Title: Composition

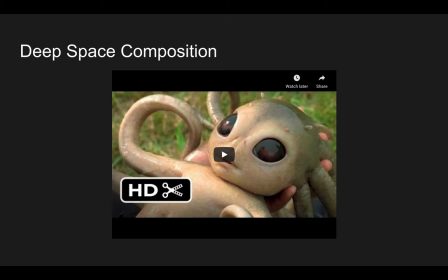[36:09]
Now, deep space composition has a lot of different uses, and its uses are going to change depending on the film, on the story, on the scene, on the mood of that particular moment, and so forth. Here is deep space composition used for laughs.
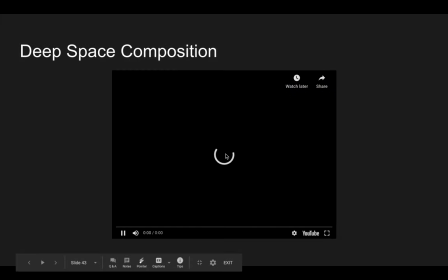[36:25]
Check this out. Oops, that's not the one. Here's a scene from Men in Black, the original one.
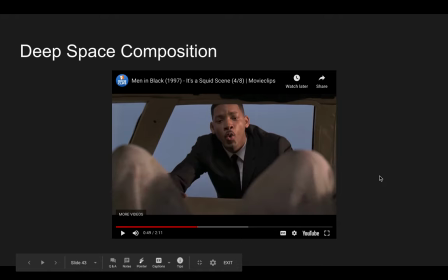[36:36]
Okay, so first, there's actually two elements of two examples of deep space composition here. Here's the first one. Will Smith, who plays kind of a new Men in Black agent, And he is trying to help this.
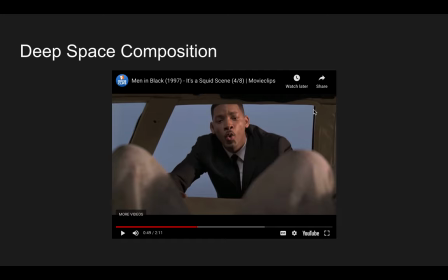[36:52]
They've just, he and his partner have just pulled over a station wagon driven by aliens in disguise. And his partner is out talking to the driver, who is the husband. And he left his partner here, played by Will Smith, to kind of help the wife who is about to deliver their child in the back of the car.
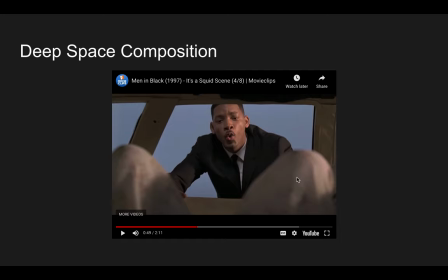[37:11]
And, of course, he's completely new to the men in black. He's new to this situation and doesn't feel comfortable. Will Smith plays that really well but in he's in the middle ground here but in the foreground we have the the knees of the expectant mother
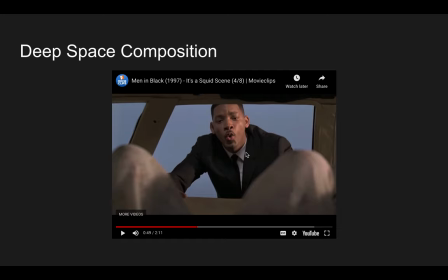[37:26]
okay and we can hear her kind of off-screen going through the pains of childbirth here and so he is kind of comically framed by those knees we're left to imagine what he's seeing. But the foreground image here helps give his
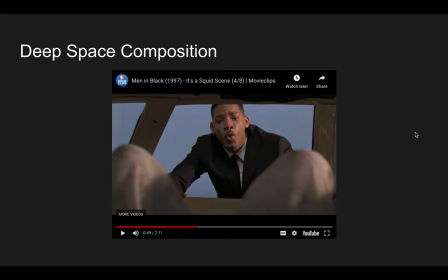[37:45]
expression and his reactions a bit of hilarious context.
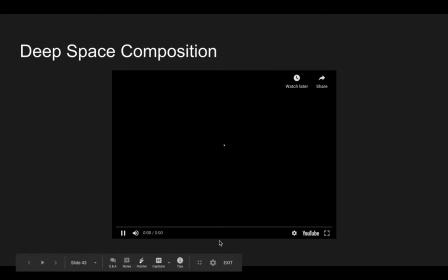[37:50]
I don't know why that keeps happening. So let's watch the rest of this and then I'll pause it again.
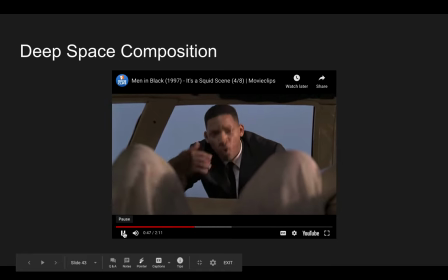Here it is.
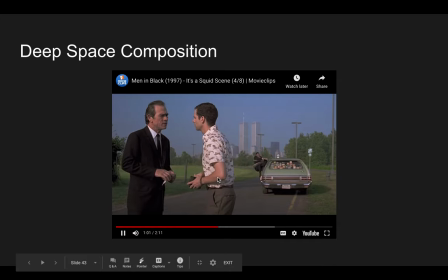[38:07]
Okay, so in the foreground is his partner, k um talking to the husband the driver and uh part of the comedy here of course is that k isn't even paying attention to what's happening in the background okay um
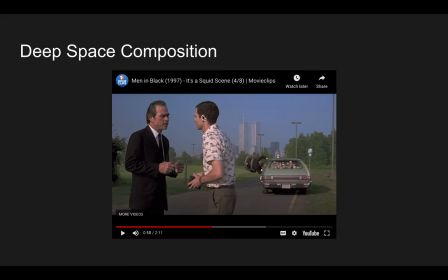[38:26]
and so and so the the foreground here is very serious uh and the background here is very very um very very funny it's kind of physical slapstick comedy. Um, and the contrast here between what's happening in the foreground and what's happening in the middle ground, I should say, not middle ground, not, not background,
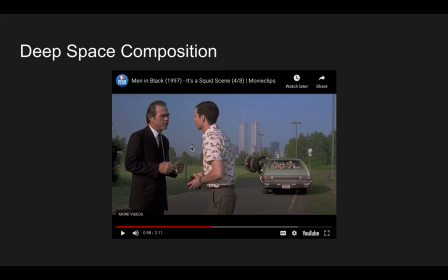[38:45]
um, is that, that contrast or that juxtaposition is what's creating the humor of that,
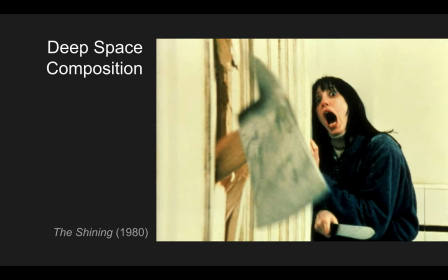[38:51]
of that scene. Okay. Um, deep space composition can also be used, uh, to heighten fear and anxiety. So here's a great shot from The Shining.
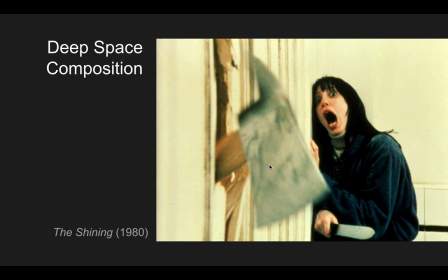[39:08]
This is right just before the character played by Jack Nicholson busts into the room and yells, here's Johnny with his face framed by the broken door. Just a moment ago, this was negative space, and then an axe chops through it.
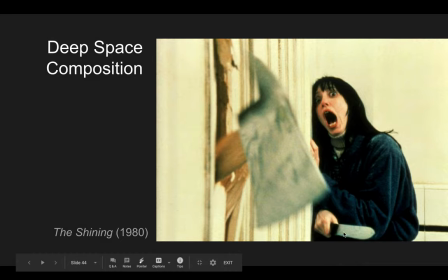[39:25]
So the axe, it's kind of blurry, out of focus, but it's in the foreground. And the character here played by Shelley Duvall. His wife is in the middle ground, and so she's looking at this thing and then screaming in terror because of it.
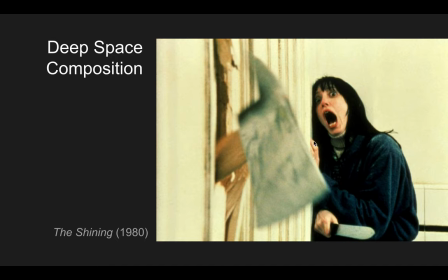[39:43]
So the foreground image here gives context for her terrified reaction. Now, this type of shot, any type of shot that uses deep space, could be achieved through editing. We could just have an image of the axe coming through the door, right?